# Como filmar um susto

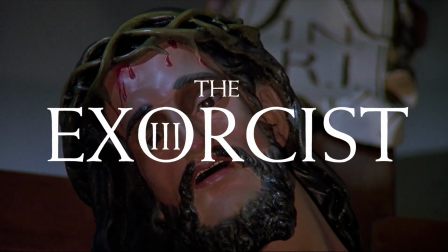(0:00)
Quando se fala em filmes de terror, O Exorcista 3 não é propriamente o primeiro filme que nos vem à cabeça.
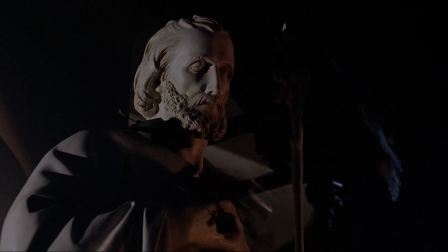(0:07)
Não inspirou tantos debates nem tantas análises como, por exemplo, O Shining.
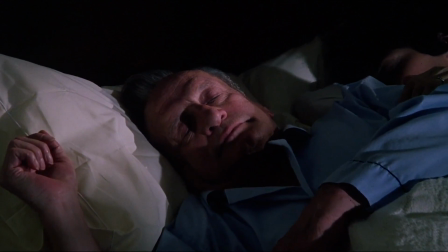(0:11)
No entanto, há uma cena deste filme que nos pode ensinar muito sobre a mecânica não apenas dos jumpscares, mas do medo em geral.
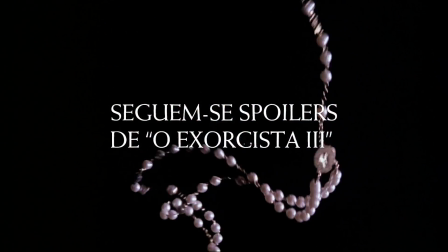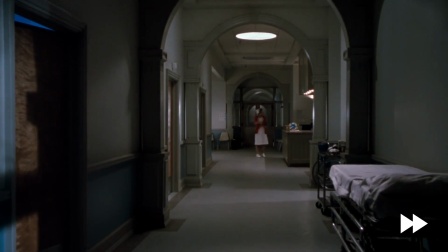(0:25)
É tão simples quanto isto. Basicamente, estamos a acompanhar uma enfermeira num corredor de hospital.
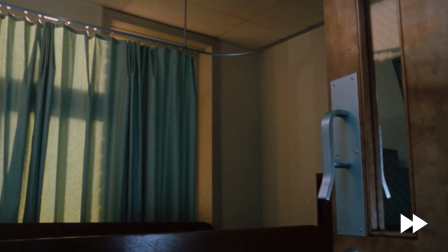(0:32)
Num primeiro momento, a enfermeira ouve um ruído num dos quartos e vai investigar o que se passa.
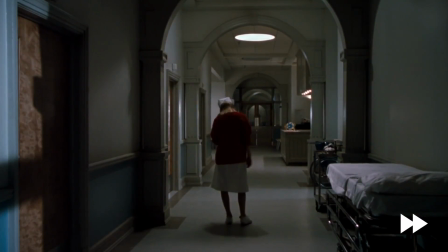(0:36)
Descobre que o barulho vem de um copo de gelo, apanha um susto inofensivo e regressa ao seu posto.
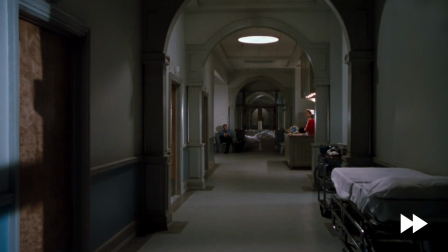(0:42)
Ouve então um ruído num outro quarto, vai mais uma vez investigar o que se passa e é então que acontece isto.
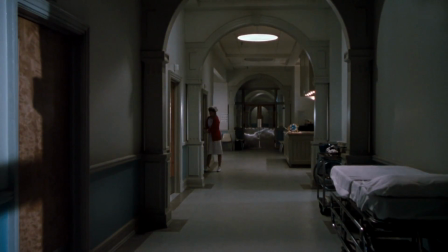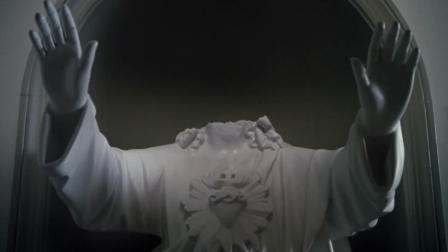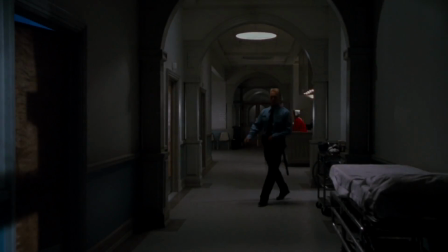(1:11)
Como devem ter reparado, esta cena é bastante longa.
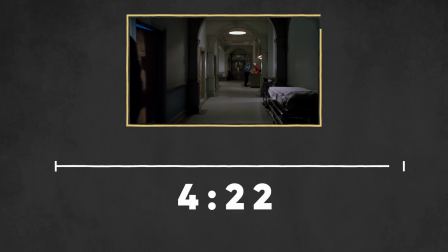(1:14)
Desde que começa até ao corte final, tem 4 minutos e 22 segundos e usa quase sempre um plano geral durante esse tempo todo.
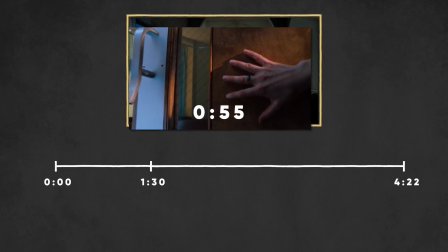(1:22)
O plano só é interrompido ao minuto e 30 segundos por esta sequência, que dura 55 segundos,
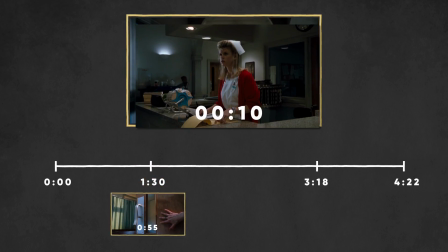(1:28)
e aos 3 minutos e 18 segundos por esta outra de 10 segundos.
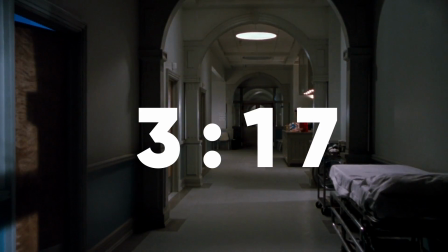(1:33)
Ou seja, o plano geral está no ecrã durante 3 minutos e 17 segundos, mais do que tempo suficiente para nos habituarmos a ele.
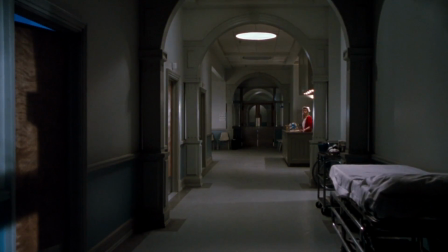(1:42)
O facto desta cena ser tão longa é essencial para o resultado final, porque ajuda a criar antecipação.
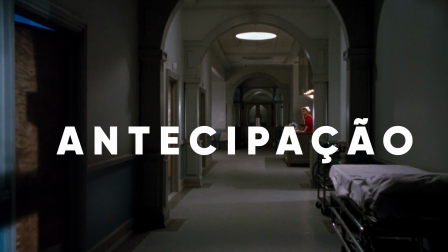(1:49)
Essa antecipação torna a cena desconfortável porque sabemos que alguma coisa vai acontecer.
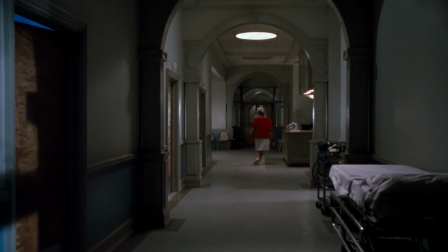(1:54)
Mas ao contrário de jumpscares, que são antecipados com silêncios de poucos segundos, aqui não sabemos quando vai acontecer. E isso faz toda a diferença. Mas comecemos por olhar para este plano.
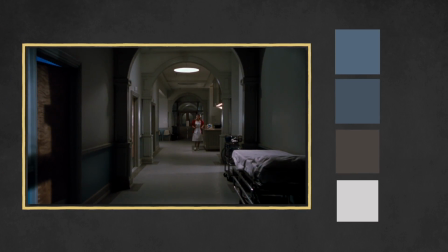(2:06)
A primeira coisa que salta à vista é a paleta de cores. O cenário é composto sobretudo por cores frias e pálidas, com exceção da enfermeira. Este ponto vermelho é o único elemento estranho que não encaixa nesta cena. Se alguma coisa acontecer, há uma forte probabilidade de estar relacionado com ela.
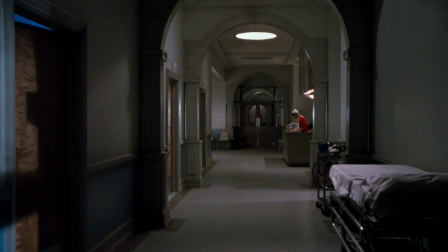(2:24)
Por outro lado, também não há qualquer música de fundo. O único som que ouvimos é aquele que normalmente ouvimos num corredor. Isso ajuda a aproximar a cena da realidade. É quase como se estivéssemos a assistir ao vivo.
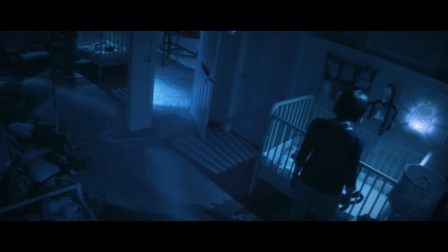(2:37)
Este é o recurso que está na base do terror utilizado por filmes como o Projeto Blair Witch ou Atividade Paranormal. A ideia passa por tornar invisíveis os mecanismos mais óbvios da linguagem cinematográfica,
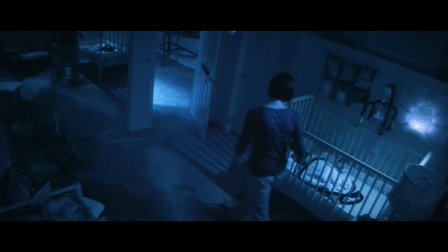(2:49)
como a montagem e a sonoplastia, para nos aproximar da realidade. Mas vamos voltar à nossa cena.
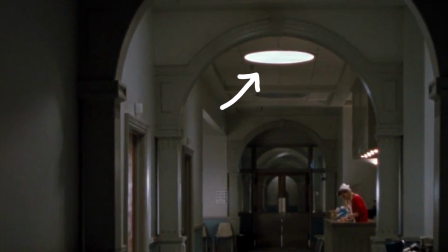(2:59)
Se olharmos com mais atenção, temos esta luz que nos diz que é noite e que provavelmente está pouca gente no hospital.
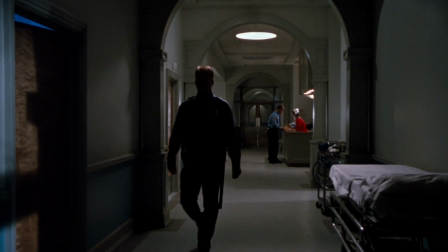(3:06)
Para além da enfermeira, só temos estes dois seguranças. No entanto, um sai de cena logo no início e o outro um pouco depois.
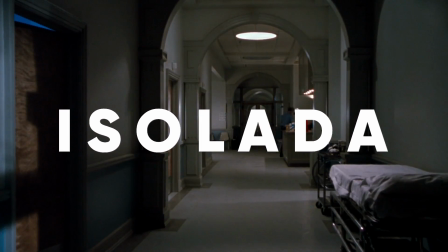(3:17)
Isso significa que, para além de isolada, a enfermeira está vulnerável.
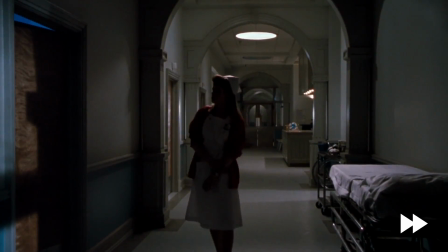(3:26)
Ao minuto e 30, temos então o primeiro momento de tensão, que acaba por não dar em nada, mas que teve uma função muito importante.
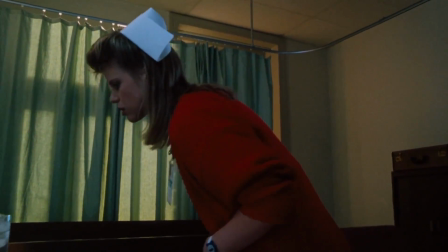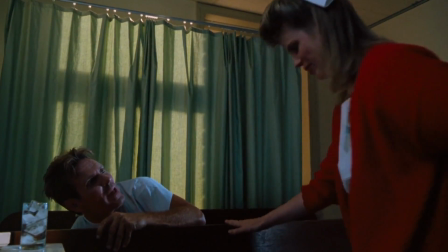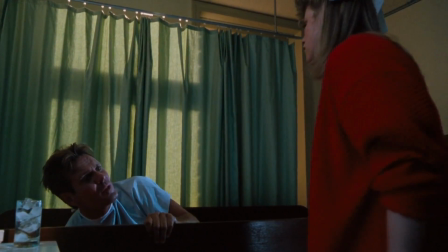(3:45)
Aquele susto inofensivo serviu para desviar a nossa atenção e para nos fazer sentir seguros.
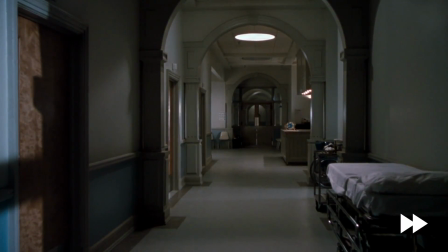(3:51)
Aliás, este regresso à segurança traduz-se literalmente pelo regresso deste segurança. Quando tudo parece controlado, a enfermeira ouve novamente um ruído, desta vez no quarto em frente.